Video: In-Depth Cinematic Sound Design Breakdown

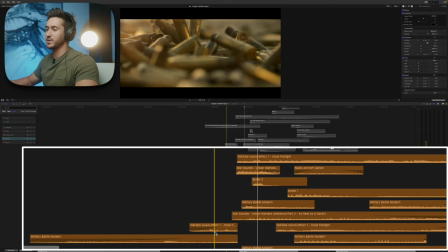(16:37)
And then I also used those specific sound effects to also help these shells dropping to help them hit a little bit more.
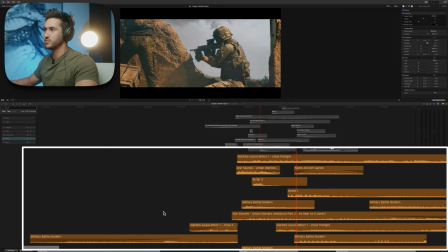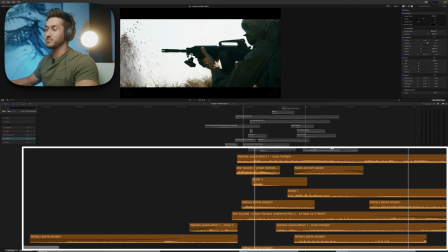(16:52)
So none of these are them shooting. These are all background sound effects.
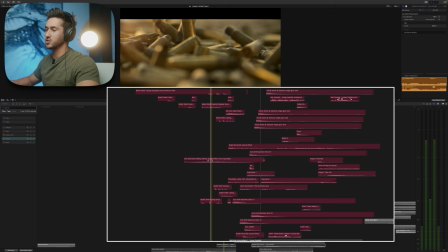(16:57)
Let's play those direct sound effects first. Let me turn off the effects as well. So we have the caissons dropping. This also was very important to add some type of sand because we see the sand in the shot. so we expect to hear some type
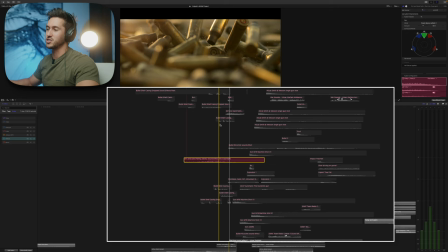(17:12)
of sand or grain and so adding that really helped to sell it even though that wouldn't make that noise you know that nevertheless it sells the shot so
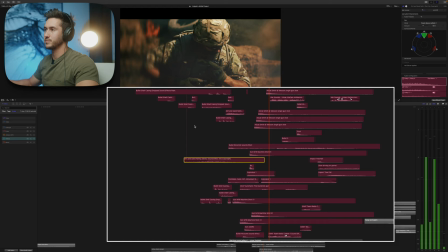(17:20)
let's turn that off. Okay you can tell what I mean by direct those are the sound effects that when we look at this shot we know what they are going to.
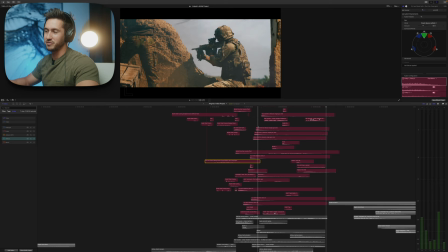(17:36)
I know some of you are probably screaming at the computer where do you get these sound effects? A lot of them are from YouTube. There's a great site called SoundSnap, and that one is not free, that costs. And those two are mainly my go-to. YouTube is, number one, it's free. It has almost everything you need.
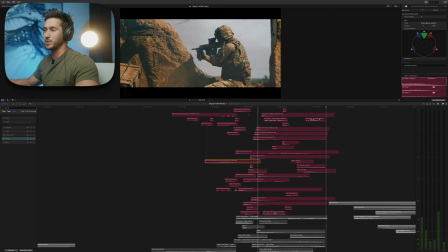(17:53)
And then those other sound effects that I need that are like specific and specialized, I will go to SoundSnap. But there's lots of great places. ArtList has its own sound effects that are fantastic as well. Envato Elements has their own sound effects.
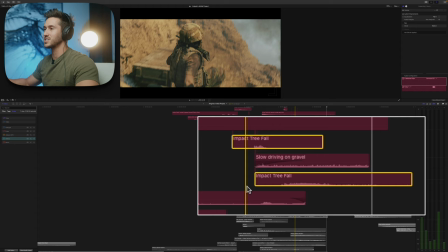(18:06)
And I'd like to point out something here. If I just isolate these clips, you'll see what I mean by you can get creative with the sound effects that you use. So this is him falling. And instead of kind of making or finding a thud sound effect, I found a sound effect that was a tree falling.
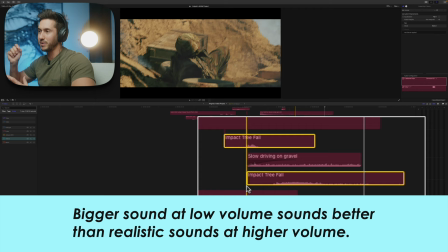(18:22)
And this is something that I learned from Brandon Lee. A sound effect that is not related to what's going on in the video will sound better at a low volume than the actual sound that that would be happening at a higher volume.
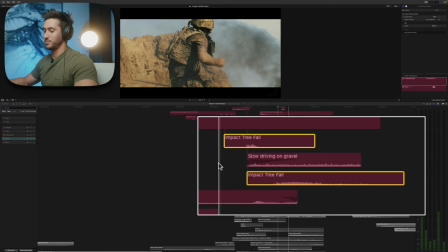(18:35)
So let's, for example, play this out, just these two, because this is a tree falling.
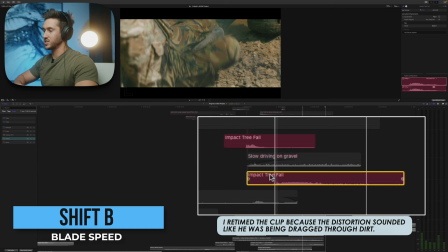(18:44)
And you'll notice here that I actually changed the duration of my clip here.
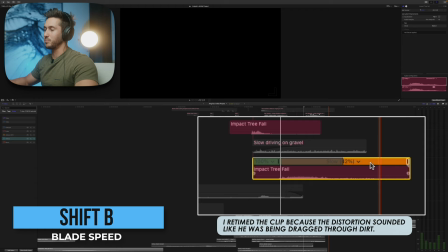(18:48)
And you can do that by pressing Shift B, and that's gonna allow you to bring up your retime tool, and then you can just drag it out.
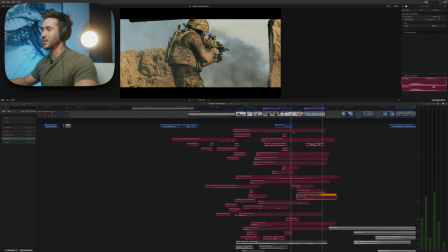(18:55)
But that will destroy your audio. Oh, something that I left out actually is me making an ugh sound effect.
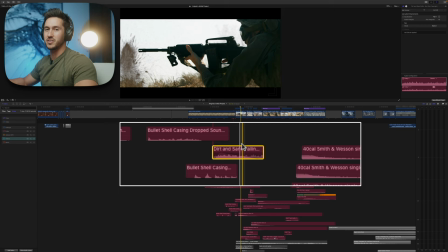(19:05)
Once again, adding things like dirt and sand and anything that you see going on in the shot is going to really help.
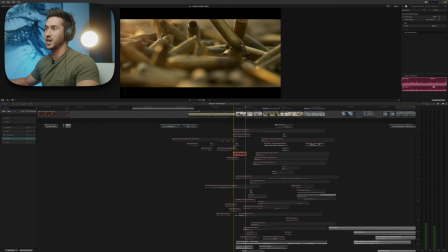(19:12)
Something else I want to bring up is that you can create kind of an audio match cut if you have a sound effect that
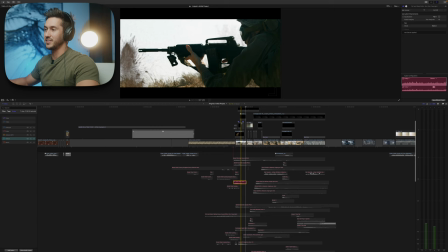(19:17)
connects you from shot A to shot B. So here we have sand blasting, which this was an overlay that I added, and then it goes to the next shot. But this kind of acts as an audio transition in a way because you have this shot where the sand is blasting. it goes to this shot where the sand is blasting.
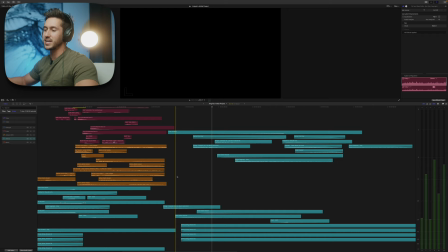(19:35)
And so having that audio kind of helps blend those together. Here's an example of how you can use hits in between your shots as like a way to accentuate the cut.
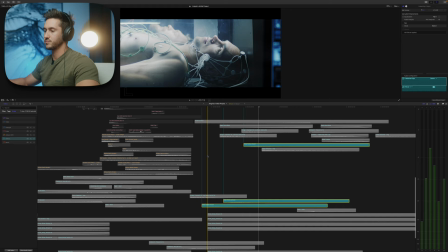(19:47)
So right here, I added these, I believe I got this off of SoundSnap, Glass Hollow Swoosh.
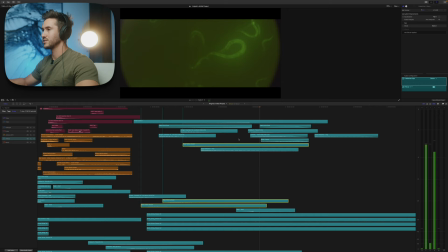(19:58)
The lesson here is to just find sound effects that accentuate cuts, it helps out a lot.
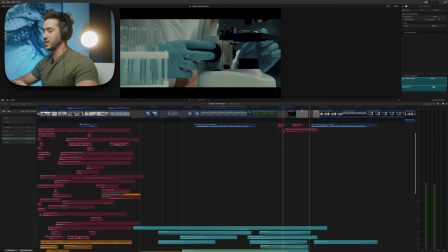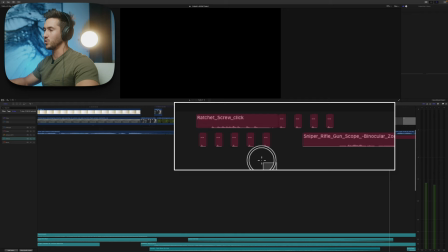(20:08)
As another example of me using sound effects that weren't related to the actual sound, this is just a ratchet noise that I found, I think, on YouTube.
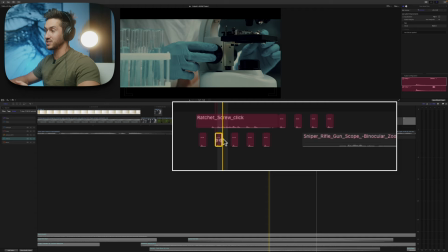(20:18)
Sounds good. And then I just took that couple clicks, multiplied them, and you can do so by,
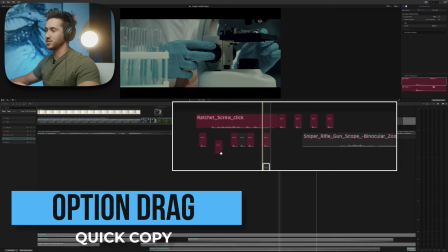(20:24)
well, you can do Command-C and then Command-V, or you can hold down Option and just start dragging.
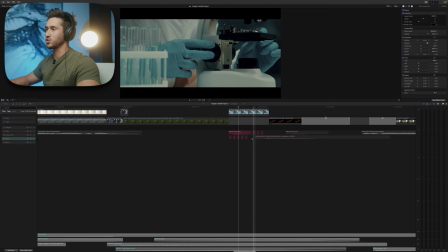(20:29)
Whoops, I just lowered the volume. and that will duplicate or copy the selected audio clip or video clip.
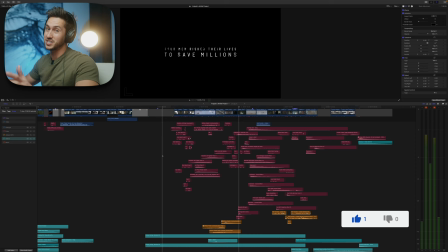(20:36)
So this is the last section and I think you guys are going to like this. If you've stayed with me for this long, thank you.
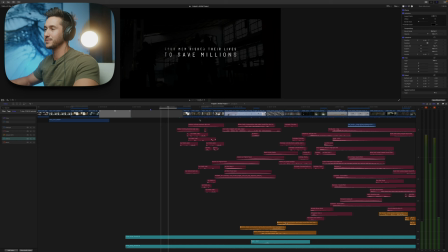(20:42)
Let's listen to this first and then I'll go through what I did.